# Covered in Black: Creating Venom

Marvel comic books always had a great bunch of villains to choose from in the Spider-Man universe.
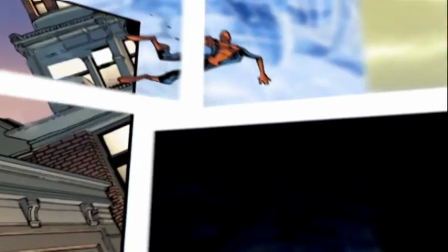[0:12]
So many great Marvel artists and writers had developed these wonderful characters and written stories and had drawn great images
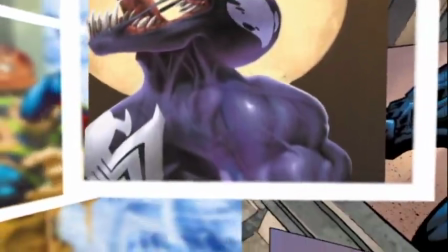[0:20]
to go along with them that it was a very easy task to pick those wonderful tales and images that we wanted to make this film based upon. A few months after we got the initial story, the idea came about, let's introduce the symbiote.
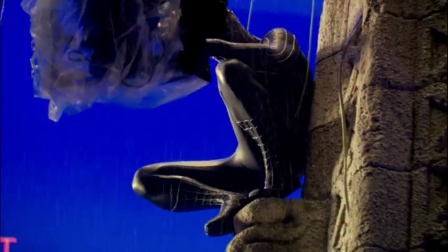[0:34]
Let's introduce the black suit. And of course, that means only one thing. Let's introduce Venom.
Hey, Parker.
The symbiote is the ultimate story in the comics, and that's Eddie Brock, who becomes Venom. Venom has a very unique origin story. How do we tell that story and do justice to the character who's arguably the most popular Marvel character of all time?
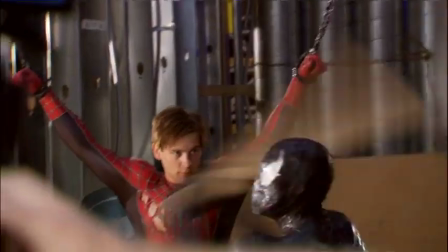[1:01]
Venom is pure, gleeful, delicious evil. I always think with great power comes great fun. You know, we didn't want to spend a lot of the movie explaining its origins or where it came from, so it came from outer space. You know, that seemed like that was true to the comics without all the astronaut stuff.
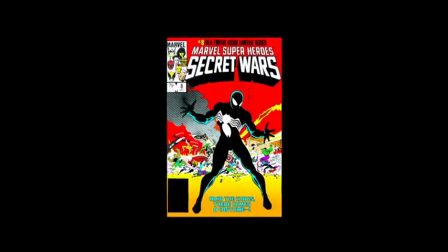[1:29]
The symbiote famously first appeared in the Secret Wars in the Spider-Man comics. And in the comics, it's really usually seen as a slightly expanding, black, oily-type substance. You know, when you make a movie, you can't do exactly something that looks good in a comic book, doesn't necessarily look good on film. We wanted it to seem like an alien thing, to move in a way that we hadn't seen quite before, but something that wasn't in defiance of its liquid form. When you look at it in the final version of Spider-Man 3,
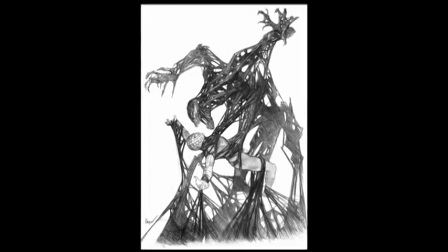[1:59]
you're going to see something that's much more alive, that has many more tentacles and pieces to it, and a lot of that came from our illustrator,
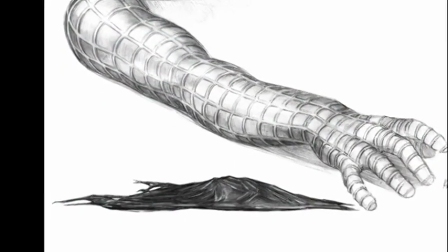[2:05]
EJ, who just took that initial concept of the goo and said, okay, how can we push this further? I mean, the goo was kind of a major thing, you know, and that's a perfect example of how in comics the goo works,
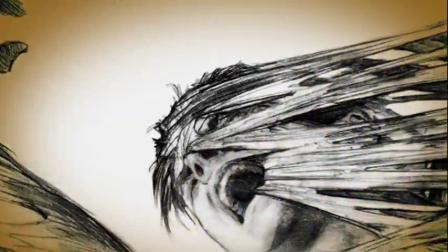[2:17]
But in the real world, you got to feel that it's different and it's a little more vicious.
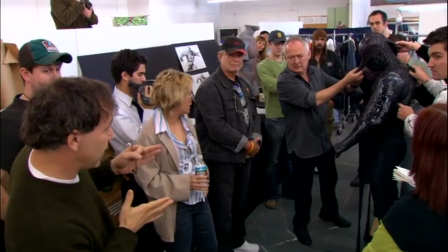[2:22]
When we first approached a symbiote alien, everybody brought something to the table in terms of designs and artwork and sculptures even.
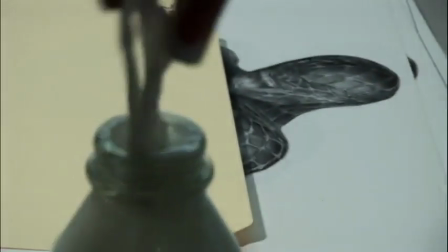[2:32]
And jars of different kinds of goo. And we'd take tongue depressors and lift them out and look at them. It took us quite a bit of time to kind of figure out what goo should look like. And the interesting thing about this movie, just figuring out what goo looks like is not going to cut it. We also needed to figure out how goo moves. We didn't want it to have a structure like an exoskeleton or bones or anything like that, an internal structure.
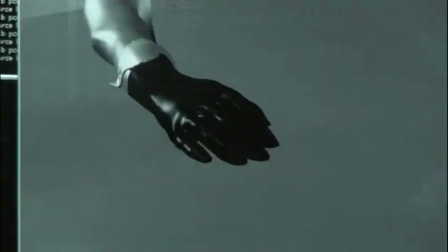[2:58]
And yet it had to have form and it had to have movement. So we had to come up with a way to animate it and make it move that satisfied us
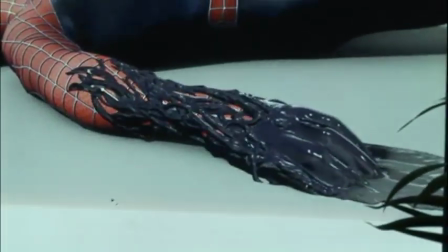[3:07]
and that didn't defy its very liquid nature. So how do you take essentially a black puddle and make it aggressive and make it frightening and bring it to life.
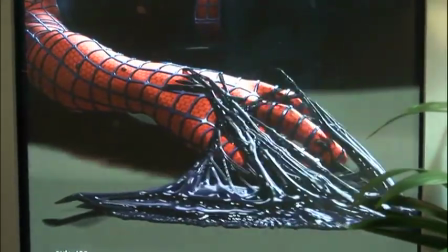[3:17]
There was an animation of Goo crawling on Spidey's arm that was based on one of our concept artists, EJ.
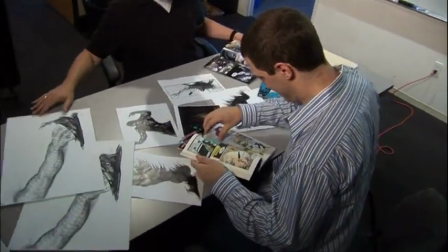[3:26]
He came up with a really beautiful,
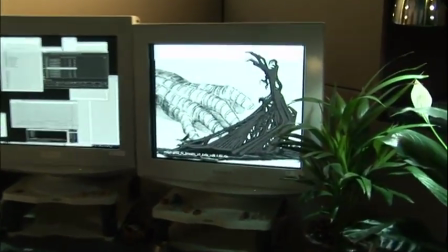[3:29]
intricate artwork and the animators kind of took it to heart and really replicated almost by keyframe.
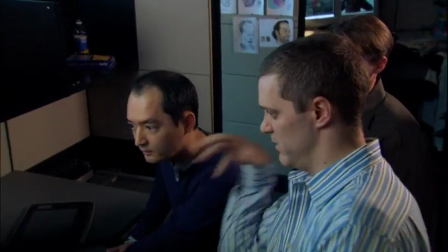[3:38]
And once we nailed that, everybody kind of collectively just said hey this is it. I think across the board
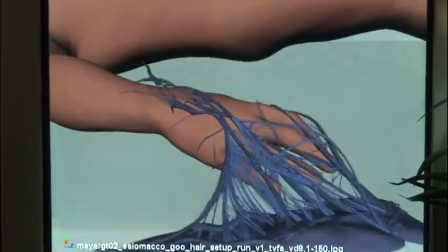[3:47]
everybody found something in there that was menacing and predator-like enough but not passive.